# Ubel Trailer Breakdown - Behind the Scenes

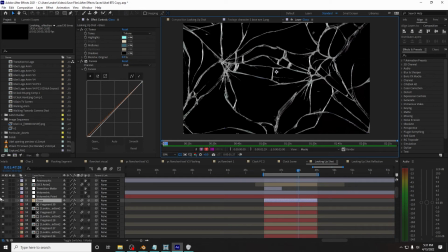61:17 But basically I took like this and I made a mask or a
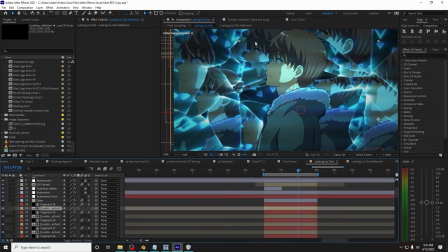61:23 mat for like a bunch of different pieces of the background and duplicated it in like different ones. Oh yeah, no, here we go. I had these mats here. If you like turn it on, solo it, that's one shard of glass.
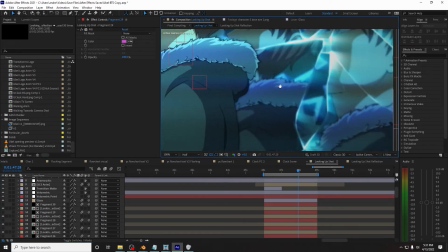61:38 And I just had like an hour where I went around and traced
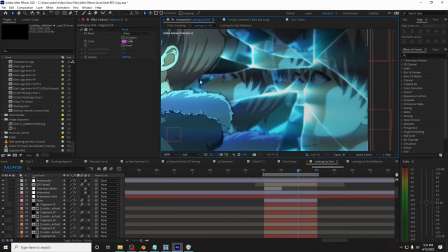61:42 out a bunch of pieces of glass and went in and did that one,
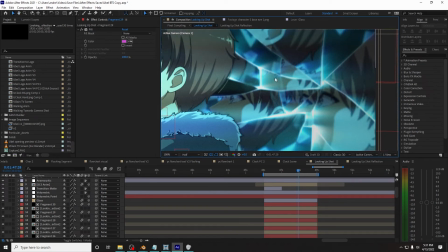61:47 any one where it's different.
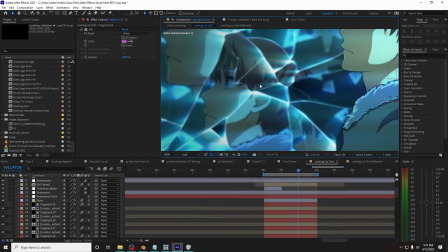61:49 I traced a different piece, and some of them I kind of cheated and put a few all in like one chunk because I'm like,
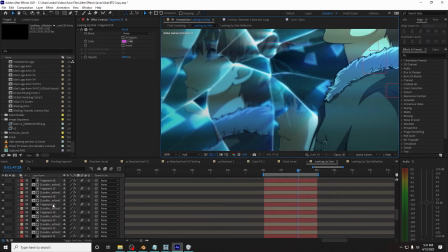61:56 I don't want to do every shard of glass, but apparently I did 30 shards according to this number here.
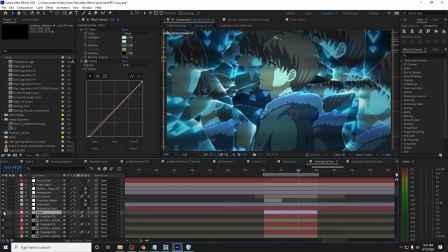62:03 So then these are all in the background. I think what this glass is doing, I put it back on top, and I put this volumetric effect on top so it looks like light shining through if we turn the glass off.
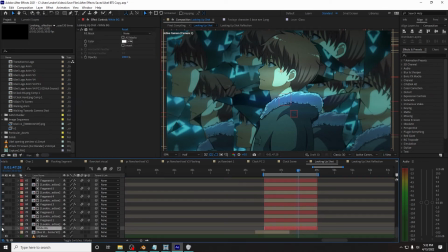62:19 And then I have like a white background behind it. If we turn that off, you can see these are all the shards. And the background, it didn't look all fractured like this. Like you had the lines and the shards, but I had to grab all of these individual pieces, like that one right there, and move them around.
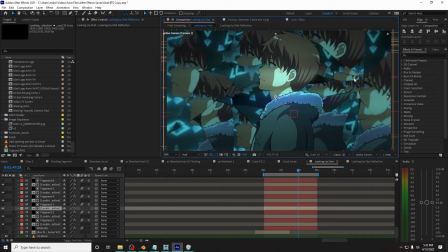62:37 And I messed with it for so long to get a look that I liked, where you had different versions of his face and some where the eyes were kind of close and like he was up here. But at first I moved them all a tiny bit and it didn't really work because all the face was like around him here.
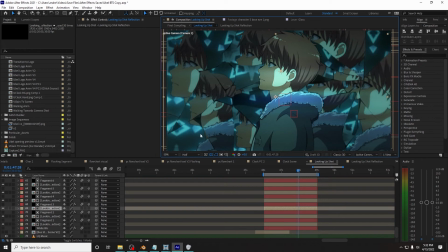62:52 You didn't get anything fun happening here. So I moved a bunch of chunks over to have duplicates of his face around. And yeah, then put on a white background so it looked like light coming through.
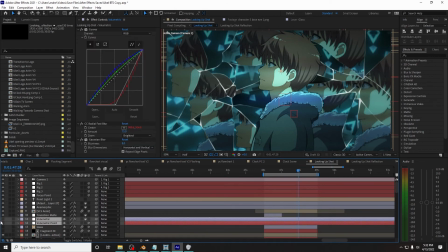63:05 That wasn't enough, so I did this to have light coming through.
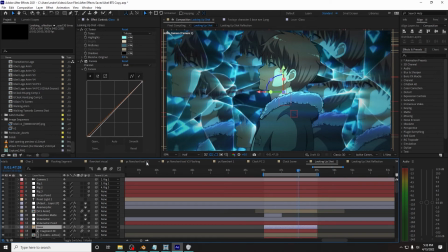63:10 And then I think I kind of I got the glass texture and blended it on top,
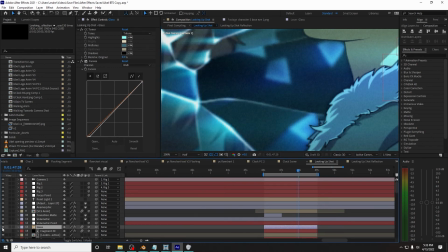63:16 so you got a little bit of that extra glass detail and kind of wear and tear in there just for free.
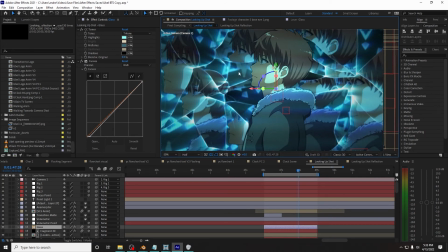63:22 Just slap it on. I mean, I made it from this glass texture. I might as well use it to finish up the feel. And yeah, all that, then you've got all this movement happening,
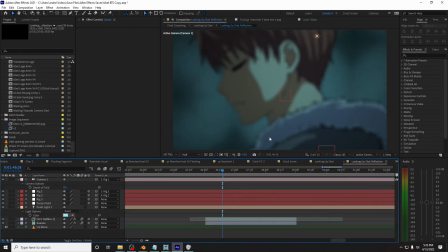63:31 and the camera moves a little differently in the background shot because it's like this shot but moved to the side, but it kind of just works.
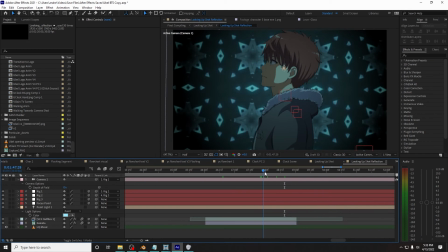63:40 And the background kind of is this fun I think it's the CC Collida effect.
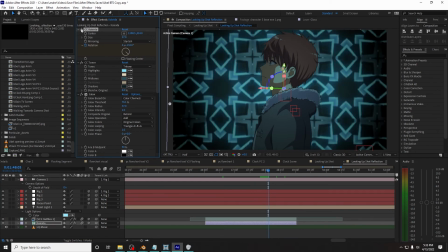63:48 CC Collida. It's just a background that I put CC Collida on and animated, and I kind of set it up just right so it like had a bunch of bright things right at that moment,
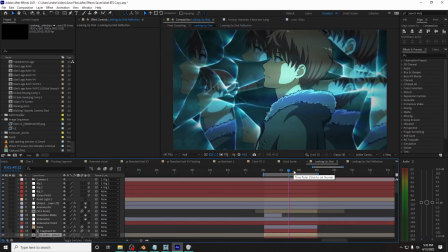64:00 so it kind of just worked to where camera pulls out and then the background kind of flashes real bright suddenly
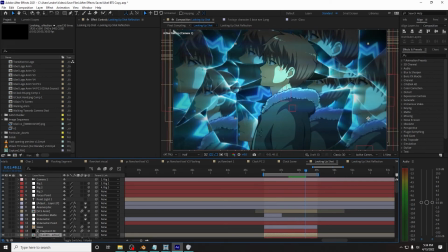64:06 with this fun trippy effect. Kind of just worked out pretty nice that way. I'm happy with it.
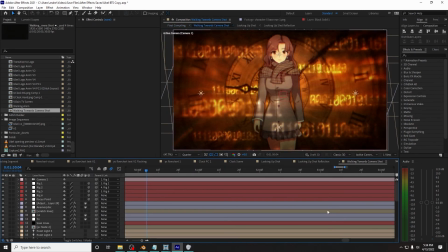64:11 Okay, and kind of the last big thing was this shot here, but you'll notice a lot of it is kind of the same as the clock shot from before, except this time we've got like just a bunch of different clock like things going around here,
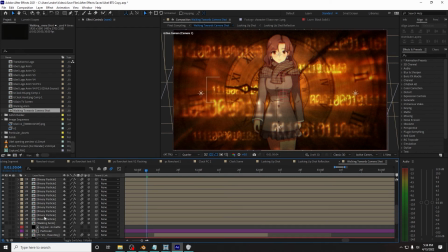64:29 and the hands are kind of large, so they really work for that one. But yeah, we've got all these rings going around here.
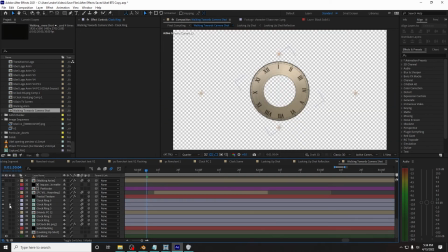64:38 If we like soloed one, yeah, we've got different sized ones, and I didn't have to worry about making something to fit in there because she covers it up, which was very, very handy.
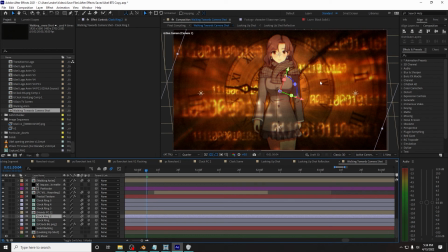64:51 And I think they're rotating different directions from each other, so you've got this kind of, this one twists right, this one twists left, and so you've got all that in the background.
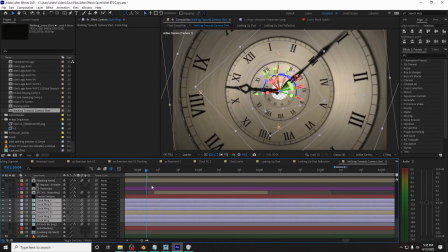65:00 Actually, yeah, let's build this up. So you've got all that in the background with the hands moving around.
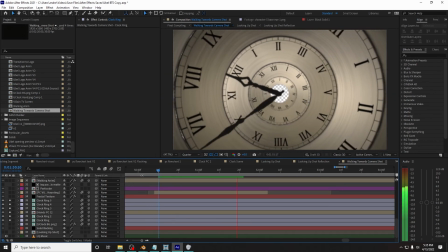65:05 Let's turn off motion blur. So that's how that looks. It looks really bad on quarter res.
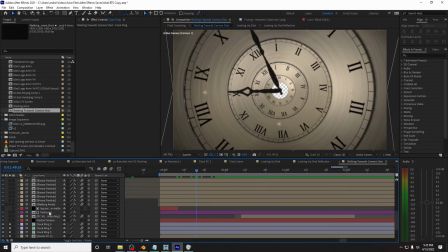65:10 Yeah, you get that, and then I've got the walking animation.
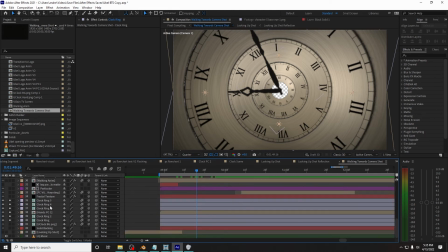65:15 Where is that? The walking animation, it's in here somewhere. There it is. Kind of had to put it together myself because what it was 2 frames.